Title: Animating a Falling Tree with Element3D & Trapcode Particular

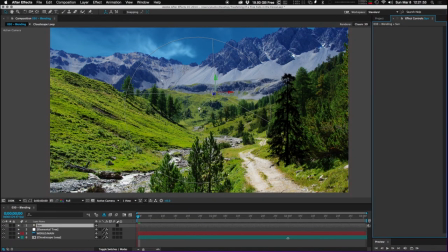250s
Our light appears in the scene, pointed nowhere in particular. I'm going to take the point of interest and put it on our tree. The light has to be now positioned approximately where we think the sun might be. Our light is in position and we need to activate shadowing within the Element plugin.
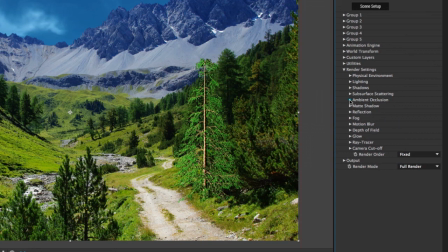264s
The first shadowing we're going to apply is ambient occlusion. Ambient occlusion is a kind of cheat. It's a little bit subtle on this image, but what it does is whenever geometry is near other geometry, it creates a bit of shade on it. But we also want to use proper shadows. Going to use shadow mapping for this, ray tracing slower, not really necessary,
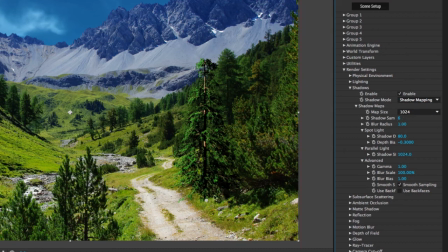282s
and we can see now that the shadows are starting to fall in a way that is reasonable. If we move our sun around, of course these shadows will move. But I think I've got them in a decent position now. It's very, very dark in the shadows. It's too dark. We can see in the real image that there's a little bit of blue that is lighting up these shadows.
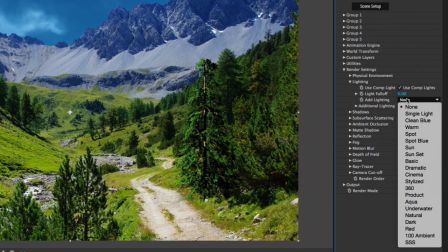300s
So let's go into the internal lighting. I'm going to select clean blue as my preset.
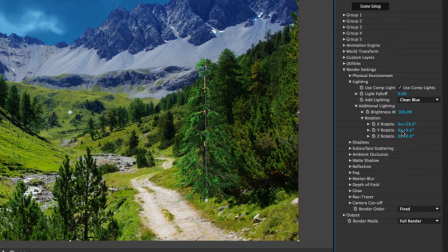305s
So I'm going to rotate it so that it's approximately lined up with the sources of intensity in the image.
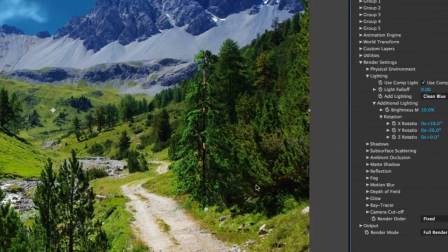311s
And I will take the brightness multiplier down to 10%. See, it's just a little bit of a fill, especially on the leaves, which are, after all, translucent.
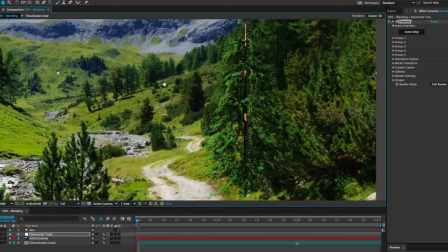319s
Still a bit sharp and intense, though, especially if we zoom in a little bit. You can see how this tree looks a little crunchy and a little bright.
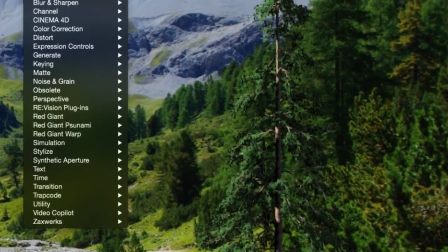326s
Take the saturation down about 44%. I think that's better. And then just to take the edge off those leaves, I'm going to apply a simple fast blur.
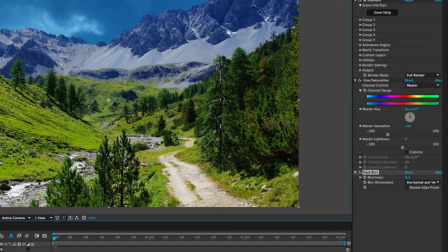334s
0.2 pixels. Better. It looks like it belongs in this scene and is not drawing undue attention to itself.
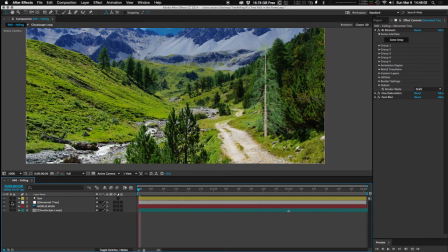342s
I'm going to isolate the tree layer here so that it's easier to see.
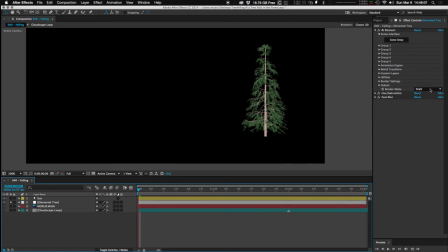346s
I've also reduced the quality to draft in order to make the interface more responsive while we're doing motion.
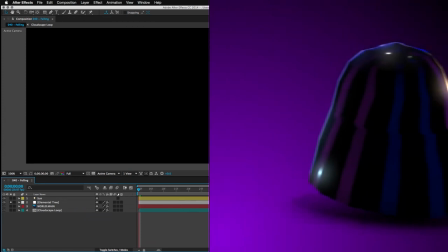353s
Obviously, this is not a concern if you are on a brand spanking new Mac Pro.
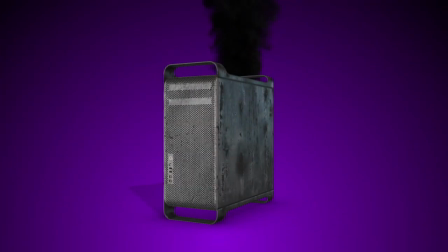358s
However, I am using an aging model from Dickety 012.
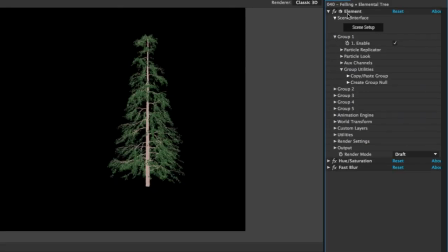363s
The first thing we are going to do is caret down group 1 of the element scene interface and the particle replicator controls. And we're looking particularly here at replicator rotation. Just about near 1 second, I'm going to put a keyframe for Z rotation.
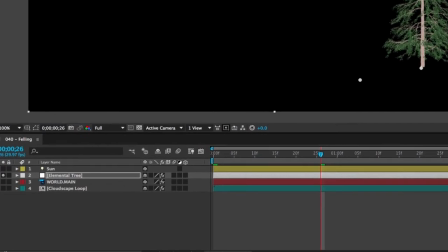377s
This is the tree upright.
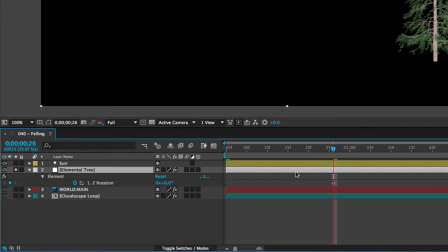380s
Pressing U to reveal animated properties, we can see the single keyframe on the Z. Now, ultimately, we want our tree down.
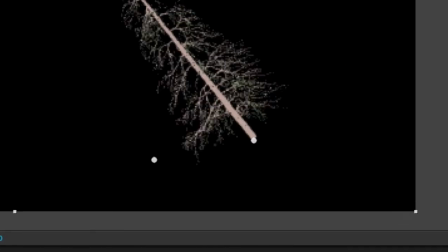388s
I'm going to say 2 seconds later. We are going to rotate -93.
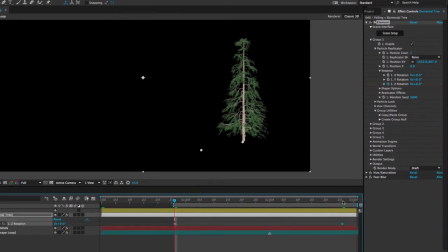394s
And we can even take a quick RAM preview to see what this looks like.
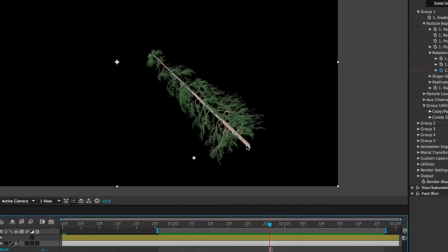400s
Timber. You'll note here how the tree is pivoting at the center of rotation.
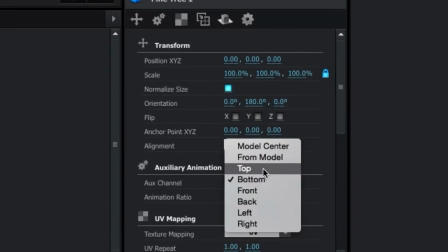406s
If we had changed that to the top, our tree would be doing this.
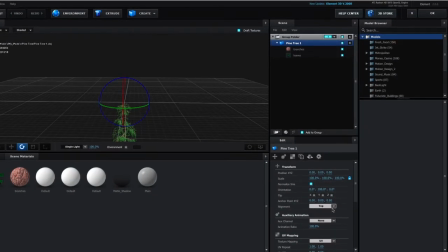411s
When you're rotating objects, it's important where you're pivoting them from. In this case, to pivot from the bottom.
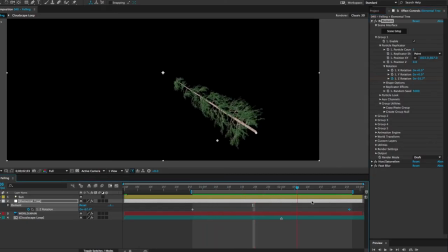416s
We need a little bounce on this tree. Here it comes down and just sort of squarely lands there.
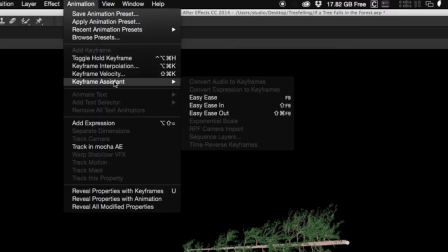421s
I'm going to ease it out to begin with so that the tree starts gradually. I don't know what's causing this tree to fall.
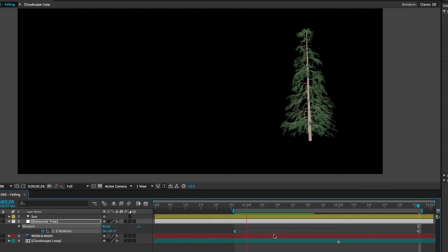427s
I assume it's market conditions or something like that. So, but we're going to give it a little bit of an ease in.
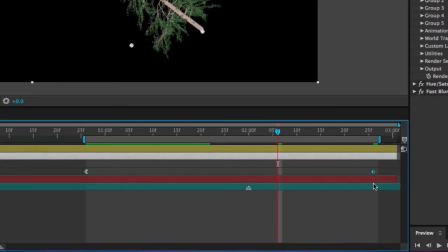433s
I'm going to replicate this later keyframe.
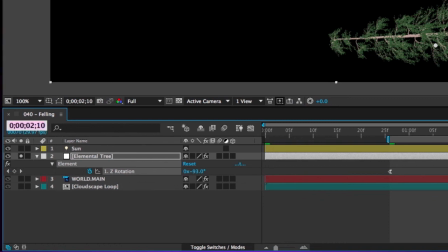436s
And then in between these, at about, say, 2:15, we're going to have just a little bit of kickback.
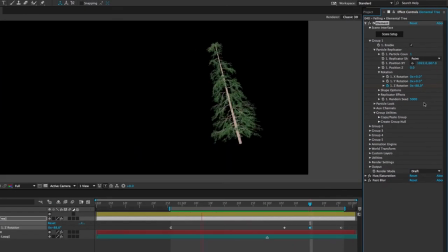444s
Now, we can modify the interpolation of these keyframes to make that a little more credible.
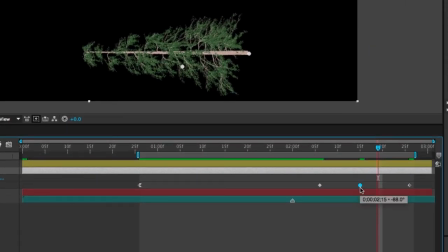449s
I like to change these into one of these little round jobs. I'm sure it's got a very complex name. You can look it up in some tedious Adobe video if you're interested. I just like what it does to the motion graph.
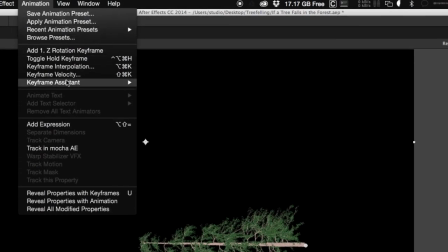460s
I think I'm going to make this an ease on both sides, an easy ease.
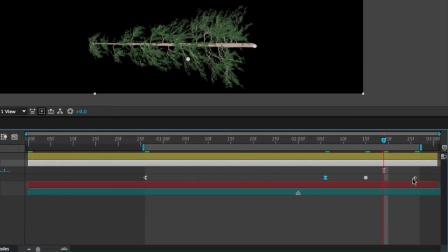464s
So it's both easing in and easing out. It's sort of a moment of pause before it jumps back up, and then finally ease in for our settle.
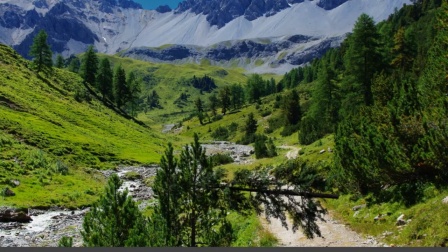474s
That's a little bit more believable. We've got a bit of bounce to it, but as you can see, there are a number of problems immediately apparent. And certainly one of them is we're not casting shadows and that we're kind of going through the ground, which is not very, very credible.
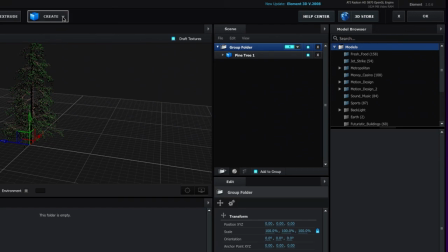488s
Let's go into our element scene setup and let's create a plane 4x4.
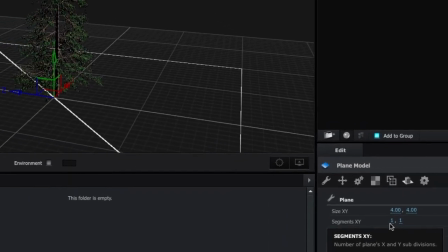494s
I'm actually going to subdivide it a little bit because we are going to add a deformation later.
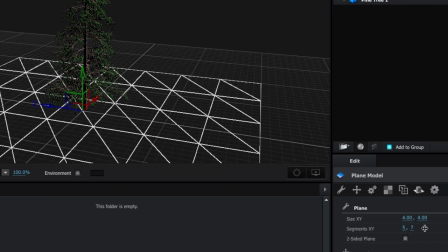499s
So you can see we can up the amount of facets so that we get nice smooth curves.
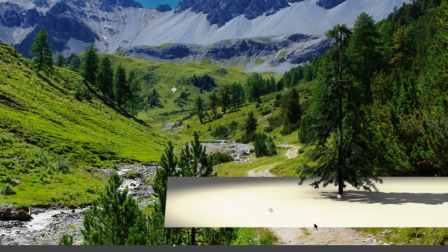505s
We now have a shadow catching plane beneath our tree. Now, because I want to orient this along the path, it doesn't look quite right to me.
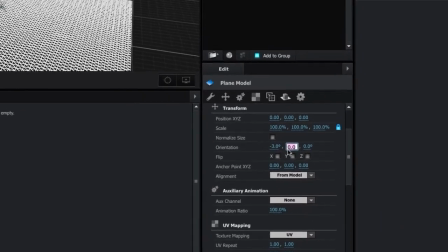513s
I'm going to just give it a little bit of an altered orientation.
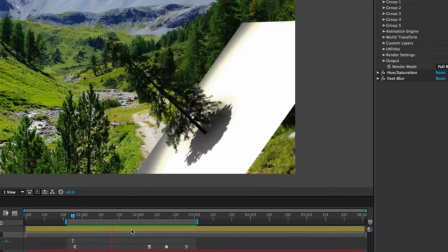520s
And here we go, matching the hill on the side. So our shadows are behaving correctly, but our plane is currently attached to our tree.
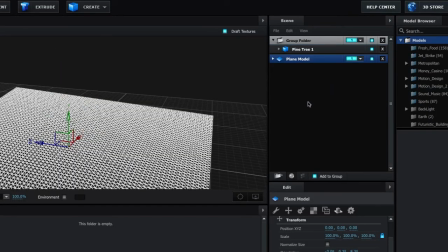528s
Drag the plane model out of group 1. Let's put it on group 2.
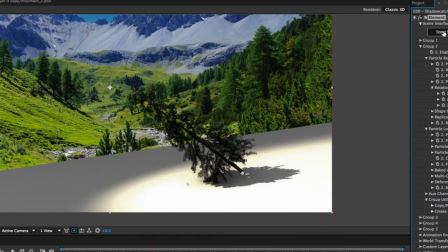534s
So our shadow catcher is doing basically what it should. Let's give it the appropriate texture so it starts behaving as a shadow catcher.
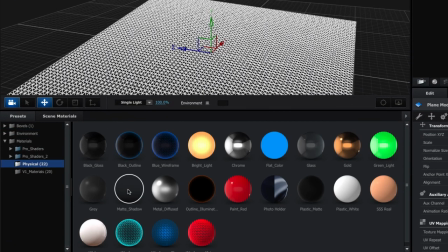541s
Here in Materials, Physical Shaders, Matte Shadow, which I will now drag onto the plane model,
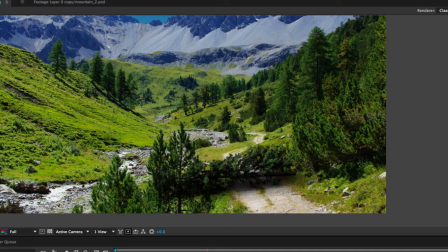547s
which appears to basically disappear, except for the shadow. Now we can see that the shadow is moving as the tree falls, stays aligned with the trail.
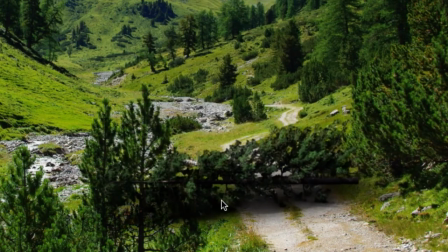557s
However, I'm having a problem over here, where the shadow remains straight, even though we can see the land clearly dips down.
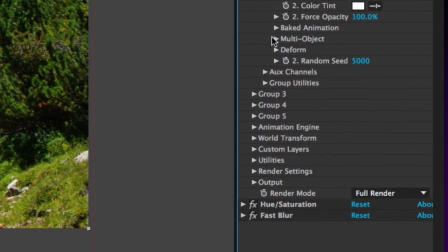564s
We're going to add a deformation right here. Noise is the one we would like.
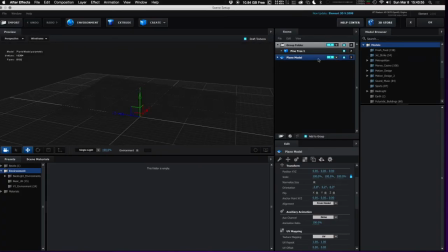569s
We can put a bit of noise on there. Now I'm actually going to make our plane, I'm going to give it a different texture so that we can just see it temporarily more easily.
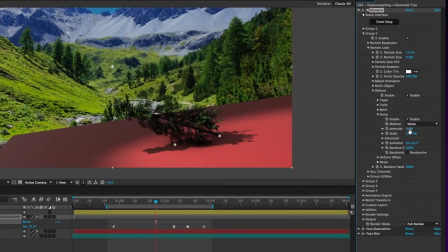578s
How about bright red paint? That's pretty easy to see. And we want to add a little bit of irregularity.
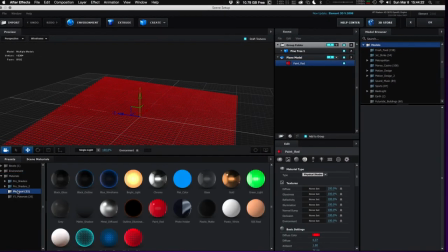588s
Once again, going to replace it with the shadow catching texture.
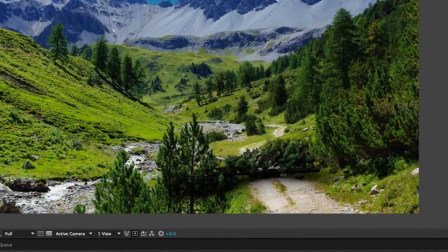593s
Now we can see our shadow is doing something much more interesting. The trail looks like it's irregular with a rise in the middle and dropping off on either side. Now our tree is getting eaten by the shadow catching plane. It's not visible on the other side, which is good, except we will have to do something with where are these pine needles going.
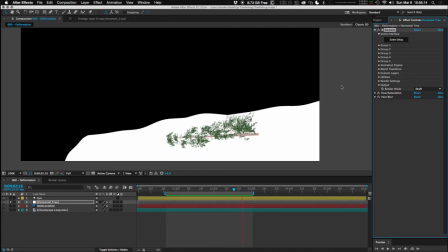610s
But first, this. What we'd like to do is try to suggest that this has harder parts and softer parts that are reacting to this motion a little bit differently.
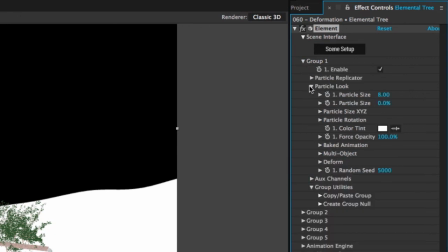618s
So, group 1, particle look, deform.
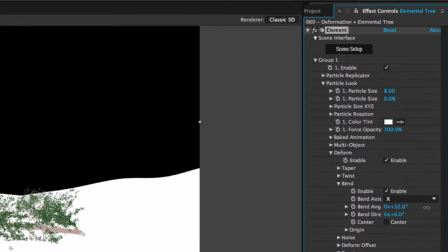622s
Let's add a bend. Now, bending will bend the tree in all sorts of wonderful ways.
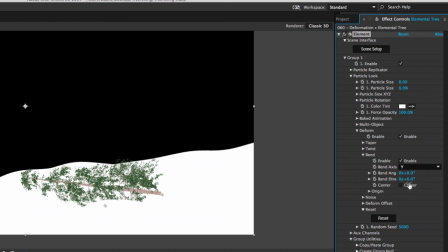626s
The way we would like to bend it is along the y-axis, which allows us to bend it back and forth like so.
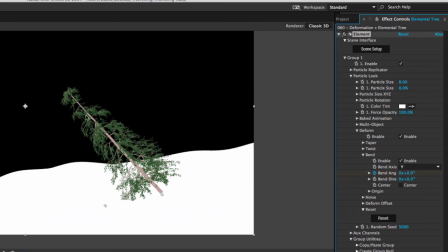633s
As our fall gets going, I want the top, the softer part of the tree, to be trailing behind a little bit.
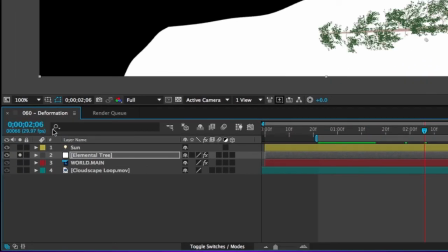641s
So I will advance in the animation to 206 and put in a nice 10-degree bend.
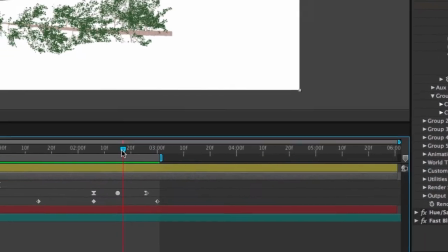648s
At 3 seconds, this bend will have gone back to 0. A little trailing the bounce back, because motion takes a minute to transmit through an object,
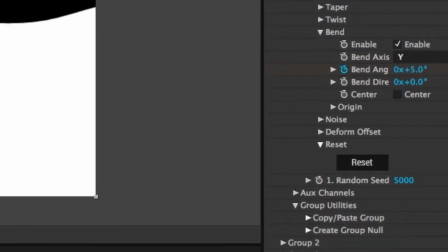656s
is I'm going to flip the bend -5.
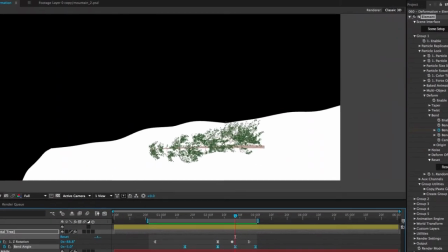661s
I'm going to make all these a bunch of easy easers. And now we can see there's a little bit of motion transmitted through the tree.
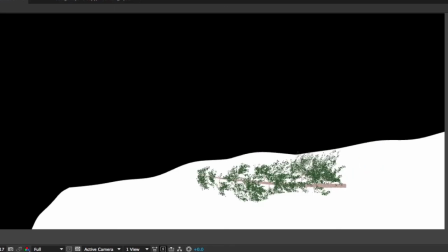670s
As it comes down, the motion decays and dissipates through the softer parts. At least that's the suggestion when there's a little bit of wiggle after the final fall.
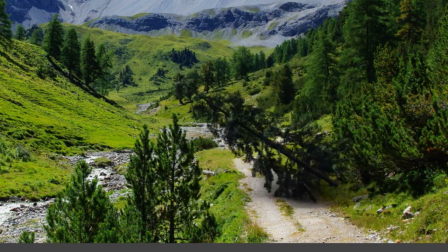678s
Now that is a nicely falling tree, but it is falling in front of these foreground objects.
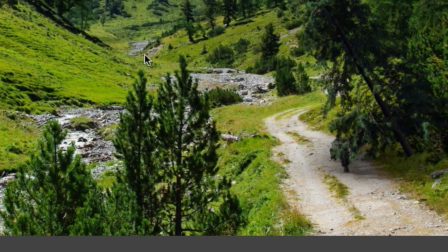684s
That's what we'll take care of next. These foreground objects differ from the rest of the scene primarily in their values. Because the sun is ahead of them, they are primarily being lit with these darks and medium values, whereas the background is this lighter green and white of the stones. So I think the way to extract this is by adjusting the values.
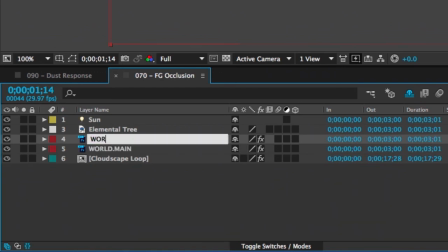703s
I'm going to duplicate my world layer, world foreground.
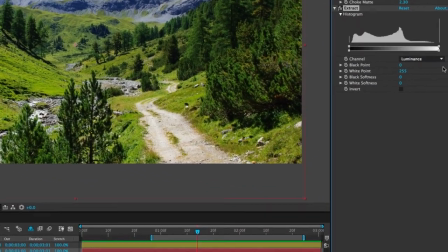709s
I'm going to apply extract, because the idea here is I want to extract the lighter points of the image.
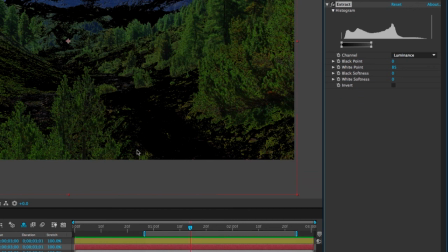716s
So I'm going to bring this way down so that mostly what we have here are just the foreground parts. Now we have to mask out the rest of this garbage.
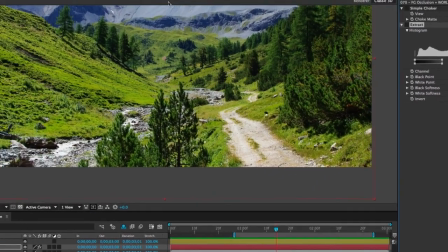728s
So I will temporarily turn off my extraction and do some good old-fashioned rotoscoping.
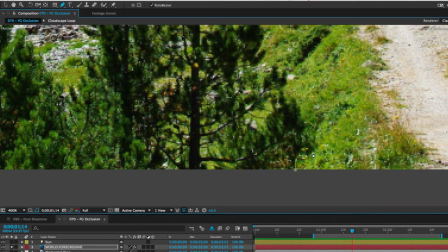736s
That's where we use the mask tool to highlight just the areas of the image that we want to see.